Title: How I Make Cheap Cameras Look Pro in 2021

Oi pessoal, tudo bem? So today we're talking about gear and how to take your shot from looking like this to this. So I wanted to make a video updating you on the gear that I use, and you'll find that it's not only more budget friendly,
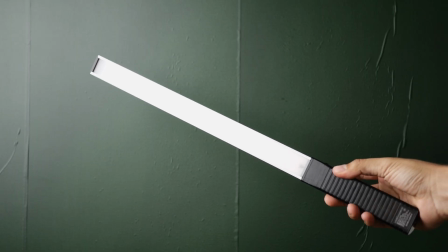(0:14)
but it's also a little less common than what you might see on a lot of other YouTube videos.
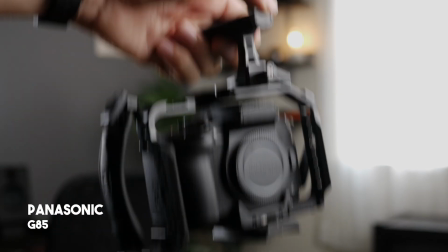(0:19)
So first, let's talk about the camera and the lens. As most of you know, I use the Panasonic G85 for my videos, and I absolutely love it.
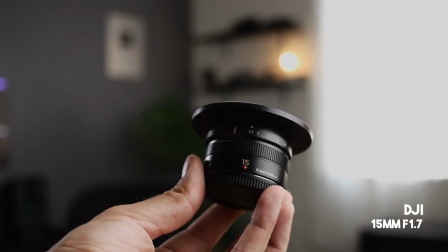(0:28)
The lens that I use is my trusty DJI 15mm f1.7, and I always shoot at f1.7 for these YouTube videos.
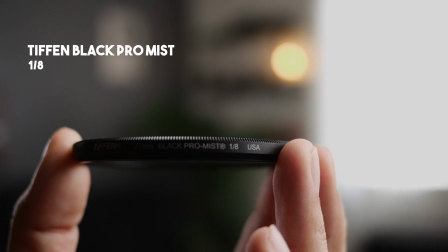(0:35)
And I also have a 1/8 black pro mist on that lens as well, and that just helps soften the highlights on my skin.
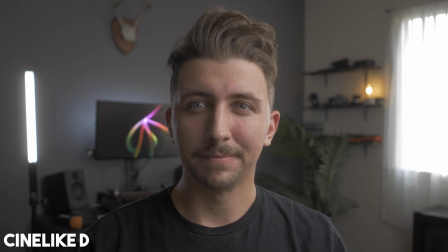(0:44)
As far as picture profiles, I typically shoot in either Cine D or Cine V if I'm feeling lazy.
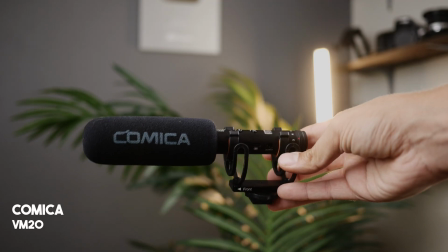(0:51)
For audio, I actually use a Comica VM20, and I have it boomed here right out of frame, right below me.
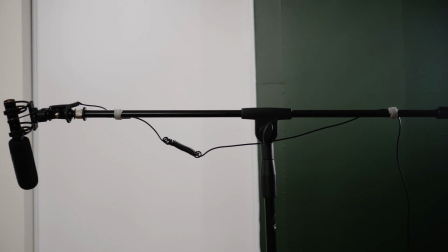(0:58)
And I just use a really simple microphone arm and I plug it right in to my G85. Don't use any external recorders or do any syncing. I record all my audio straight into the camera, and it typically sounds pretty good. So now let's talk about framing and light motivation.
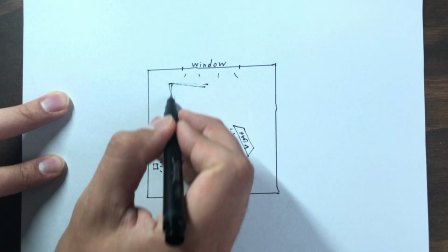(1:13)
As you can see, I typically shoot into the L of my room, and I like to get a little bit of the window in the shot as well. And the reason for that is because it motivates my key light. So instead of having the light on this side of the frame, I always have my light on this side of the frame. So before we go too much further, I do want to thank the sponsor of today's video, which is Skillshare.
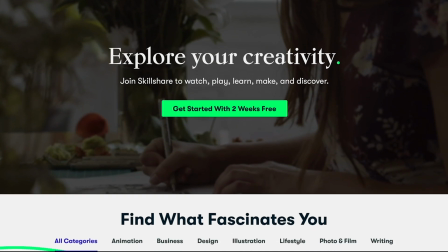(1:33)
Skillshare is an online learning community for creative and curious people.
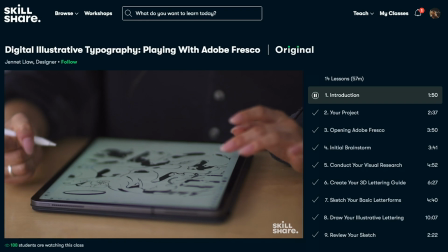(1:36)
Whether it's photography, video, design, Skillshare has thousands of inspiring classes to help you gain more knowledge on whatever subject you're interested in.
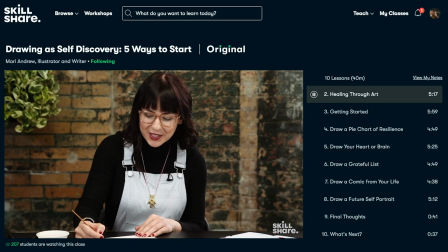(1:44)
Skillshare is curated specifically for learning, so you'll never have to deal with any annoying ads.
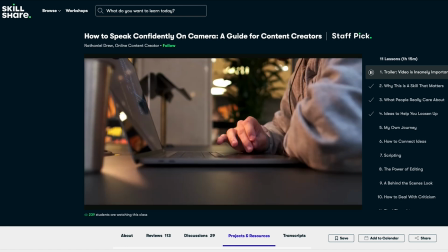(1:48)
One Skillshare class I took and definitely recommend is How to Speak Confidently on Camera by Nathaniel Drew.
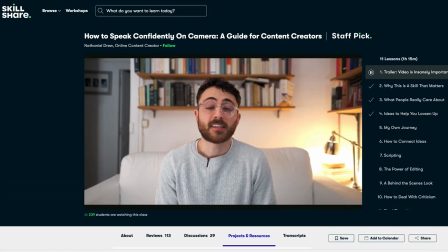(1:55)
Nathaniel takes you through his tips and tricks on how to develop the skill of speaking confidently on camera and how to connect ideas and tell a narrative.
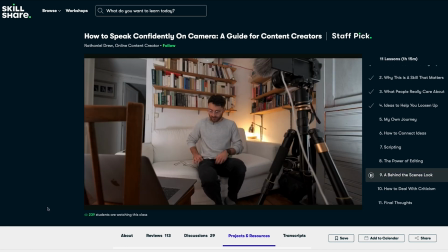(2:02)
As someone who speaks to a camera on a regular basis, I'm always wanting to sharpen that skill. What's really cool is that the first 1,000 people to click the link in the description below are going to get a 1-month free trial of a Skillshare membership. So definitely don't sleep on that. Try to be one of the first 1,000 people. Click that link in the description below and go and learn something new on Skillshare. Once again, big thanks to Skillshare for sponsoring this video. So the key light that I use is the Godox ML60, and I absolutely love it.
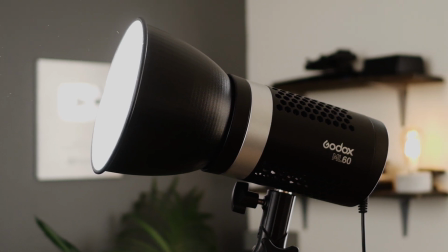(2:30)
It's just bright enough to make YouTube videos, and it's very color accurate, and it's also very small,
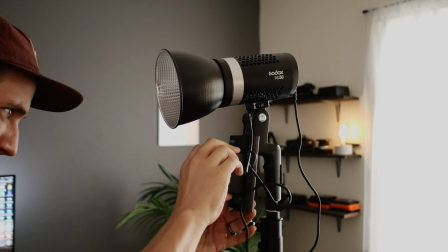(2:36)
so it's great for filmmakers who maybe are in a smaller space, or if you want to take it on location,
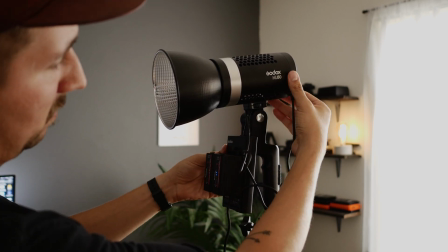(2:41)
you can, because it can be powered off of 2 Sony NP style batteries. So now let's talk about diffusion.
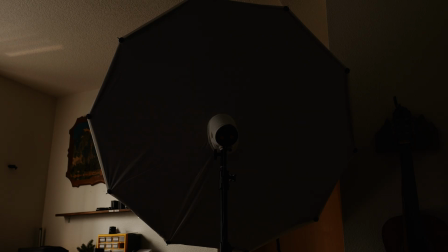(2:46)
So instead of a softbox like most people would use, I actually use what's called a soft lighter from the company Photech. And basically what this style of diffusion does is it acts like a book light. And if you aren't familiar with what a book light is,
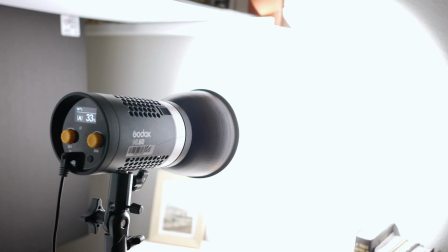(2:59)
basically book lighting technique is when you shine a light onto a reflective surface and then you diffuse that reflected light.
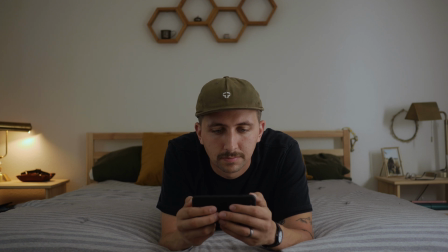(3:07)
And what it does is it breaks up that light and it softens it and makes it really nice and diffused and gives really nice fall off on your face.
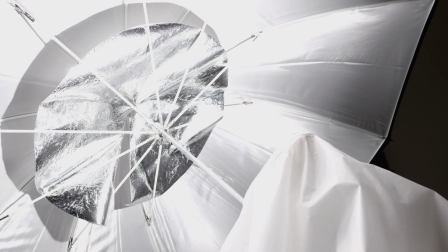(3:15)
So the Photech soft lighter is basically a big reflective umbrella that you shoot the light into the reflection,
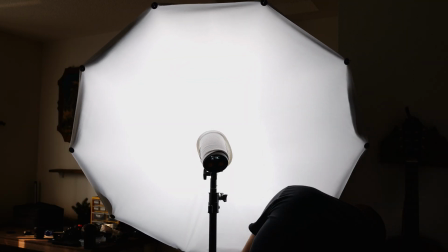(3:21)
and then that reflection is then diffused through a layer of diffusion, and it creates a really nice soft light,
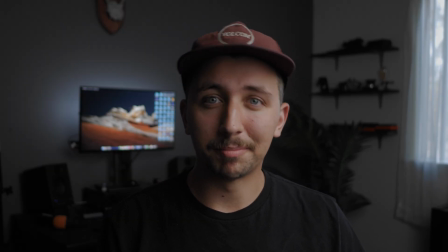(3:28)
hence the name soft lighter.
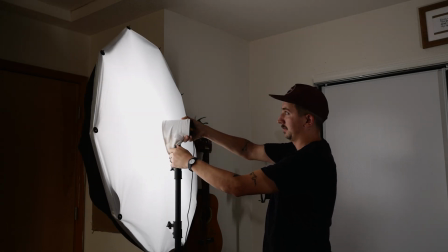(3:29)
And again, most people use a softbox, but what I found is that not only does this take up less space, it's still just as wide as most softboxes,
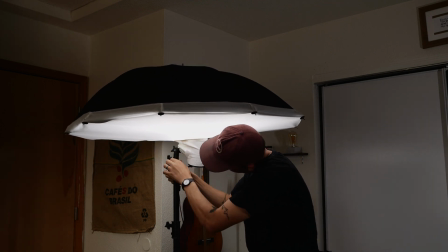(3:38)
but you're able to angle it in a lot of different angles and get some pretty unique lighting setups with this style of diffusion. And again, it does soften the light really, really nicely and creates a really flattering light on your face. So now let's get a hair light going, or a rim light. This is going to be on the opposite side of my key light, and what that's going to do is just help create a little bit more depth, and it's going to give me an outline on this side of my body.
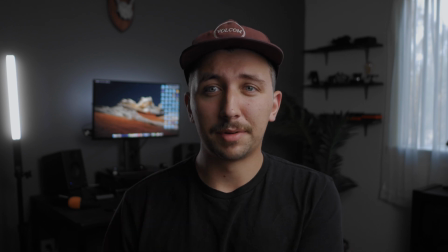(4:04)
So yeah, now we have some light here giving me a little bit of an outline, helping me pop from the background a little bit more.